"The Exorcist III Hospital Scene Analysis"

Hi, my name's Mitch, and today I wanted to discuss the film language of a scene from a film that uses minimal editing to great effect. When thinking about what scene I wanted to discuss, there was one that immediately came to mind, and that's of an infamous scene from the underappreciated sequel to The Exorcist, William Peter Blatty's The Exorcist III. It's the scene that the film is probably most well known for, and for good reason. It's terrifying, and I'm gonna go through why.
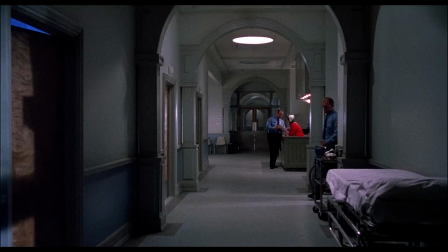So, we open on a long shot of the hospital hallway. It's static and doesn't move until the very end. Because we have areas of the set that are unseen, these three doors on the left create an open space that the audience can fill with whatever their imaginations come up with.
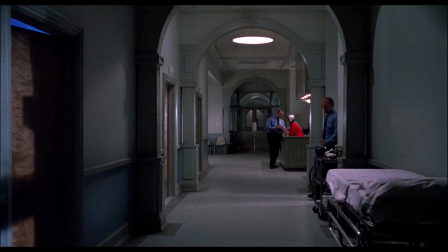The unnatural blue hue behind the closed door in the foreground also adds to this appeal to imagination.
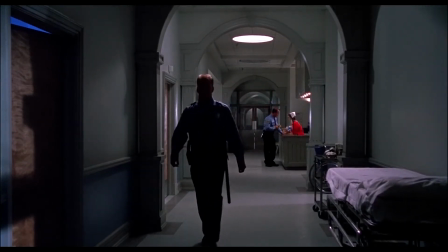Despite data and records indicating the contrary, police officers in mainstream media symbolize safety and protection,
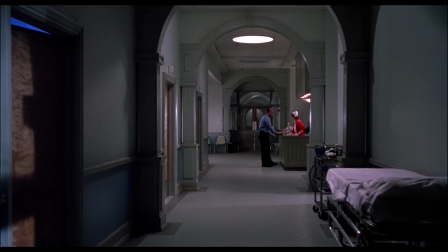and this is doubled onto the fact that just having more than one person in a frame creates a symbolic safety net for the audience. As soon as both officers vacate the frame, the tension in the scene immediately rises as Nurse Keating is isolated.
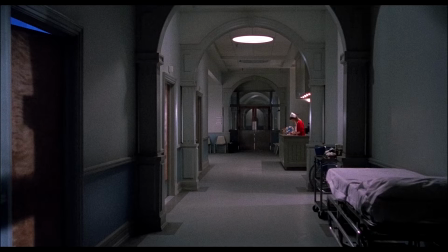Blocking Nurse Keating at the distance she is and having her take up only a small portion of the frame makes her appear vulnerable. We immediately understand via the conventions of the horror genre that she is likely not safe here. One of the unique aspects of this scene is the long pauses of mundanity before action.
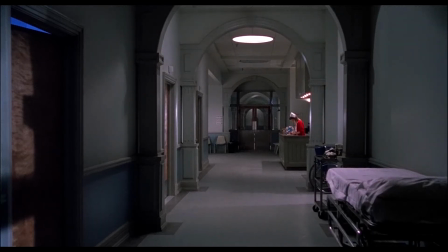We know something's going to happen and we're expecting it, but the scene leaves it just long enough to cause us to question ourselves until the subtle sound design kicks in. Some sort of click that does not sound too out of place in a hospital,
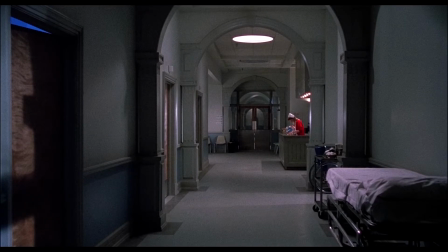but the film knows we're wise to the act and doesn't waste time until it plays a second sound, accompanied with a kind of moan.
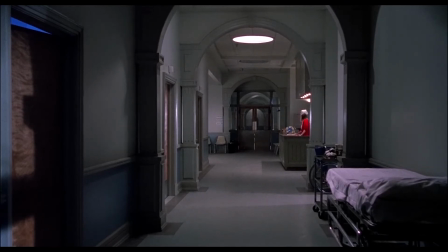Again, not too out of place in a hospital, could be a patient, but in succession, it's odd enough that it deserves investigating. The blocking plays another huge part here, as you can imagine an invisible fishing rod attached from the door to Nurse Keating, luring her in and increasing the tension and mystery for the audience.
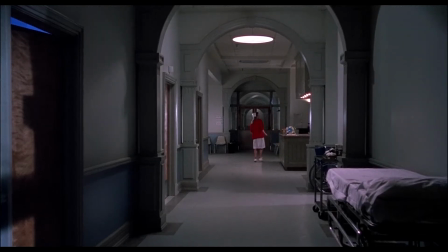Nurse Keating then looks outside the frame towards where the police officer walked off to, utilising the aforementioned open space, and she looks back towards the door, indicating to us that she is indeed alone.
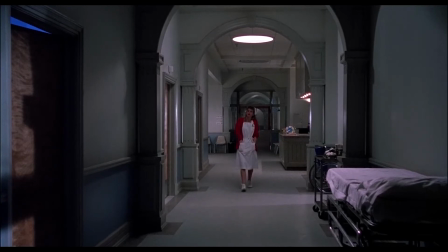Nurse Keating's slow walk is panicked and intentional. We know there's a feeling of danger, and keeping that for as long as possible increases the dramatic tension.
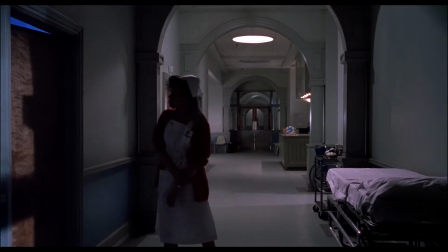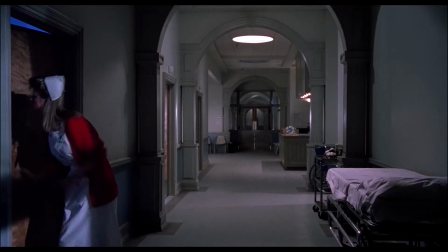What's interesting here is that we're actually building to the first cut of the scene rather than a scare.
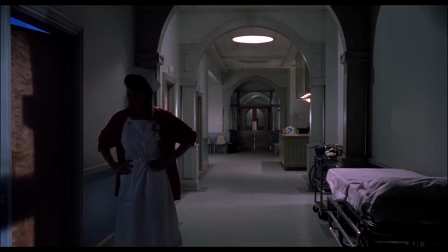The director decided that once we enter the hospital room, we should start relieving the tension instead of building it.
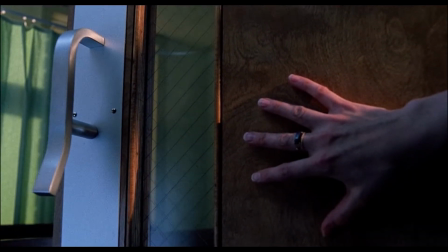He does this by firstly cutting and slowly tracking the camera across the room, filling in the open space in our fear of the unknown.
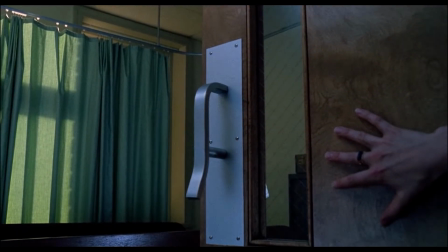This will also be important later in the scene.
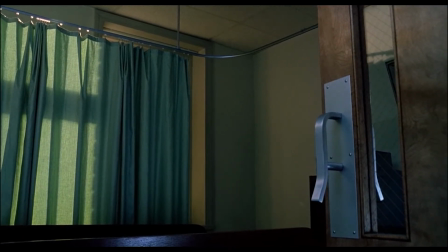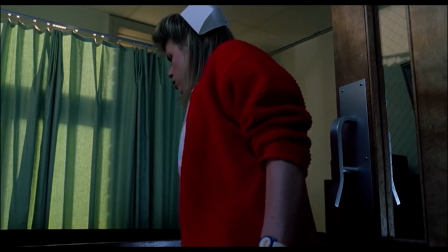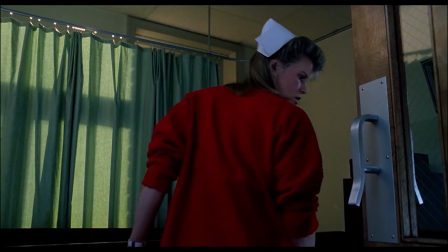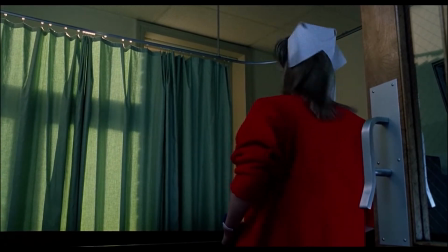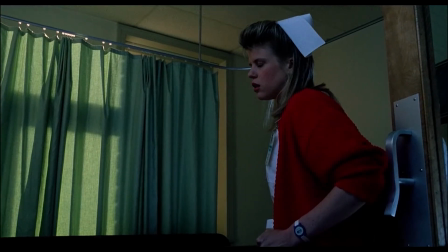Then we find out that the ice melting was the cause of the sound, and finally, the fake-out jump scare.
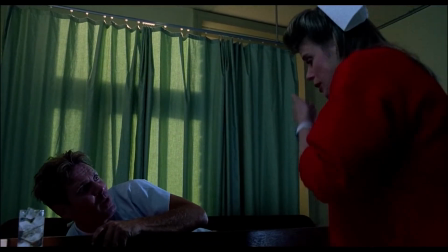Can't I get any sleep? What the hell do you want? Sir, I'm very sorry.
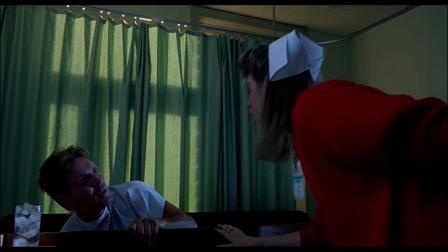Bad enough you wake me up at 5:30 for breakfast. Sir, I'm sorry. You're sorry. I think you do this on purpose.
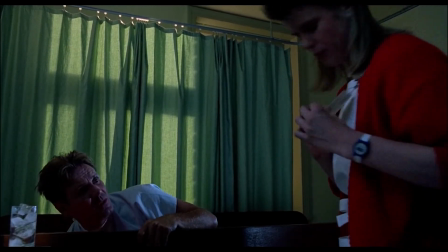What's your name? I'm going to report you. My name is Amy Keating. Good night.